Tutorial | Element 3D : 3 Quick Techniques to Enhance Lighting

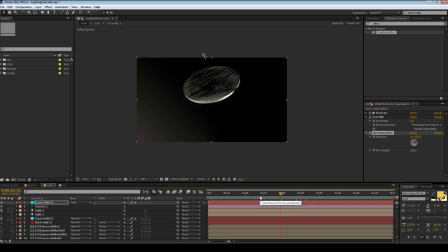[4:21]
When I chose to use this technique for this example, I wanted it to provide some really good contrast for the scratches in the coin,
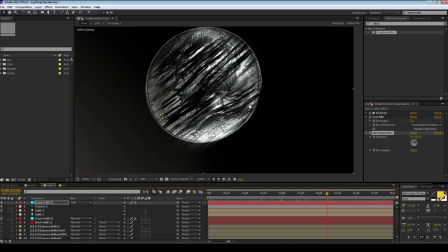[4:28]
so it adds that extra bit of emphasis on just how ruined this sort of two-face inspired coin is.
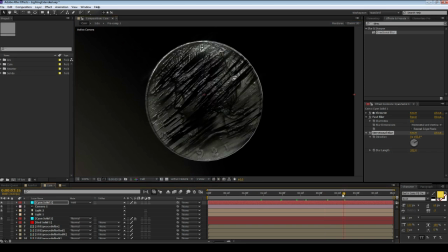[4:35]
If you want a bit larger light streaks, what you could do is just turn up the glow radius.
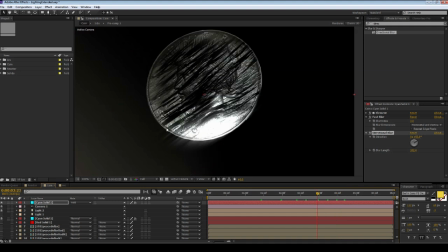[4:38]
And on the final output of this one, I also turned up the chromatic diffraction in the glow settings in Elements.
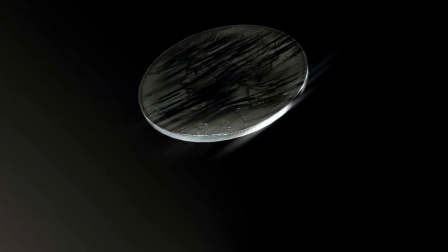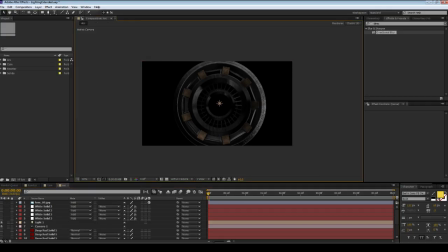[4:49]
okay for the last technique what I'm going to do is I'm going to use the element layers to create some scene reactive lighting effects this
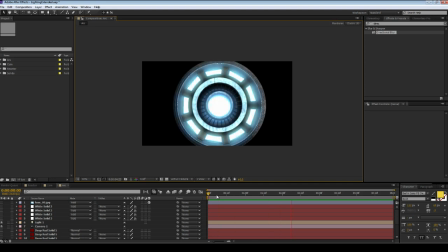[4:57]
is like the simplest thing and I've been doing it since I've been using element and it's a really good simple way to give your scene that extra a little bit of interest this last technique since you are duplicating the element layer so much has the highest likelihood of blowing up your after effects but
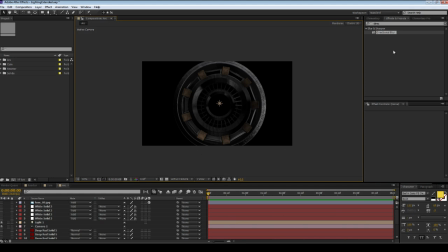[5:12]
it creates a nice effect so basically I have my scene here it's a I mean a little reactor a little arc reactor sort of looking thing and lights up in the middle looks kind of cool basically for this effect all I'm doing is I'm adding another version of my layer and
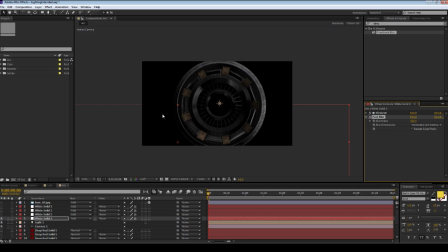[5:27]
I'm setting it to illumination so only the illuminated layers are visible and they're just stretching the crap out of it and putting a blur on it so you can
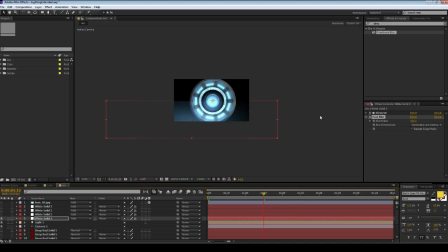[5:35]
see here it's just off to the side blurred and now if I go ahead see that line here it's because I have repeat edge pixels turned on so
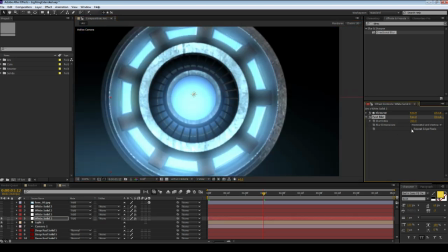[5:42]
turn that off so you can see here now it's carrying this sort of little bit of extra lighting here in the corner but the nice
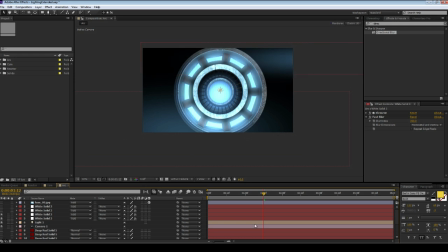[5:49]
thing is when the light ramps up these will also lighten up and also if you turn so that the light is no longer visible these will also disappear so
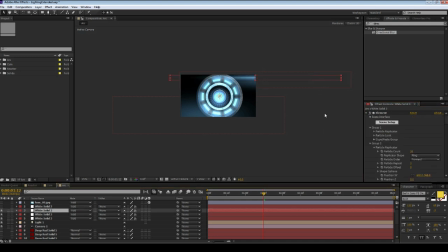[5:57]
i did it again so just made another layer squash it a bit more and this one actually used two fast blur layers one at
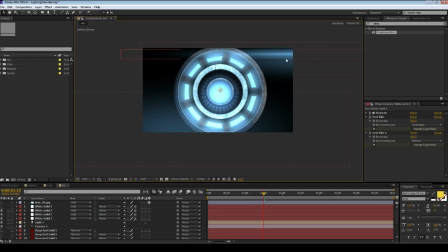[6:05]
360 blurriness for the only horizontal and the other is for vertical and it's only 150 so you kind of get some of that shape
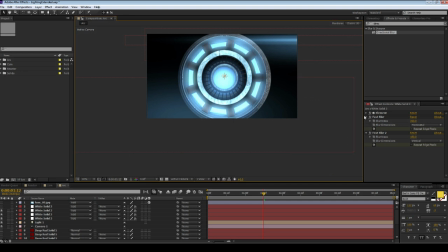[6:13]
some of that core brightness with the two lines and it's again just really squashed and then i did one more and this one all i did was scale up
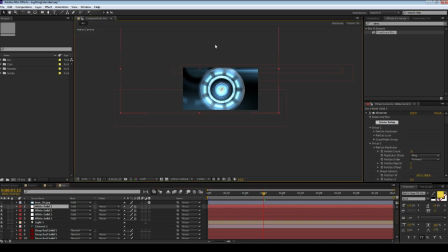[6:22]
the layer blur it a bit just to you know cover up the pixelization and then just turn the opacity down and offset the layer a bit so you can kind of see it's almost like it's uh reflecting the glow on a piece of maybe glass that's between you and their reactor so yeah
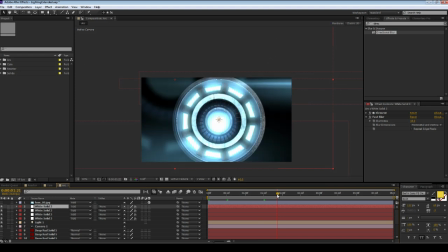[6:38]
as you can see here now when I rotate the camera around and less of the glowing illuminated material is visible that light also dies down so it gives you that sort of a reactive scene where you don't have to do anything after you have this set up all you have to do is
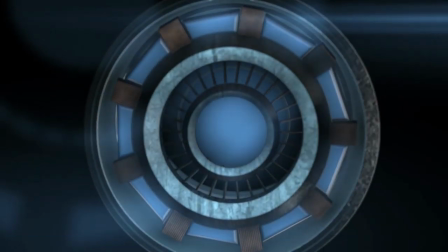[6:51]
move the camera and it affects the scene so here's a final output so there you go three techniques to enhance the already existing
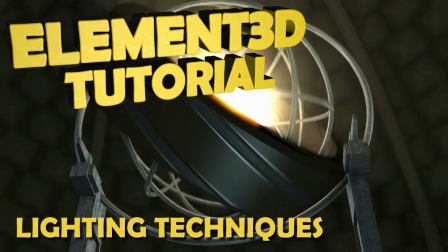[6:59]
lighting effects available in element 3d if you have any questions or comments please leave them below and for those who take time to subscribe to my channel,
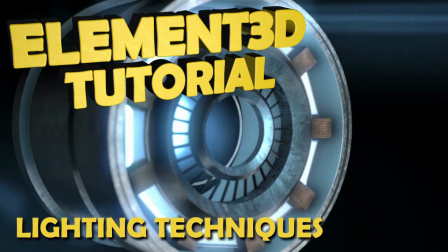[7:07]
like, share, and favorite my videos. Thank you very much, I do appreciate it. This has been Josh Burns, thanks again, and I'll talk to you later.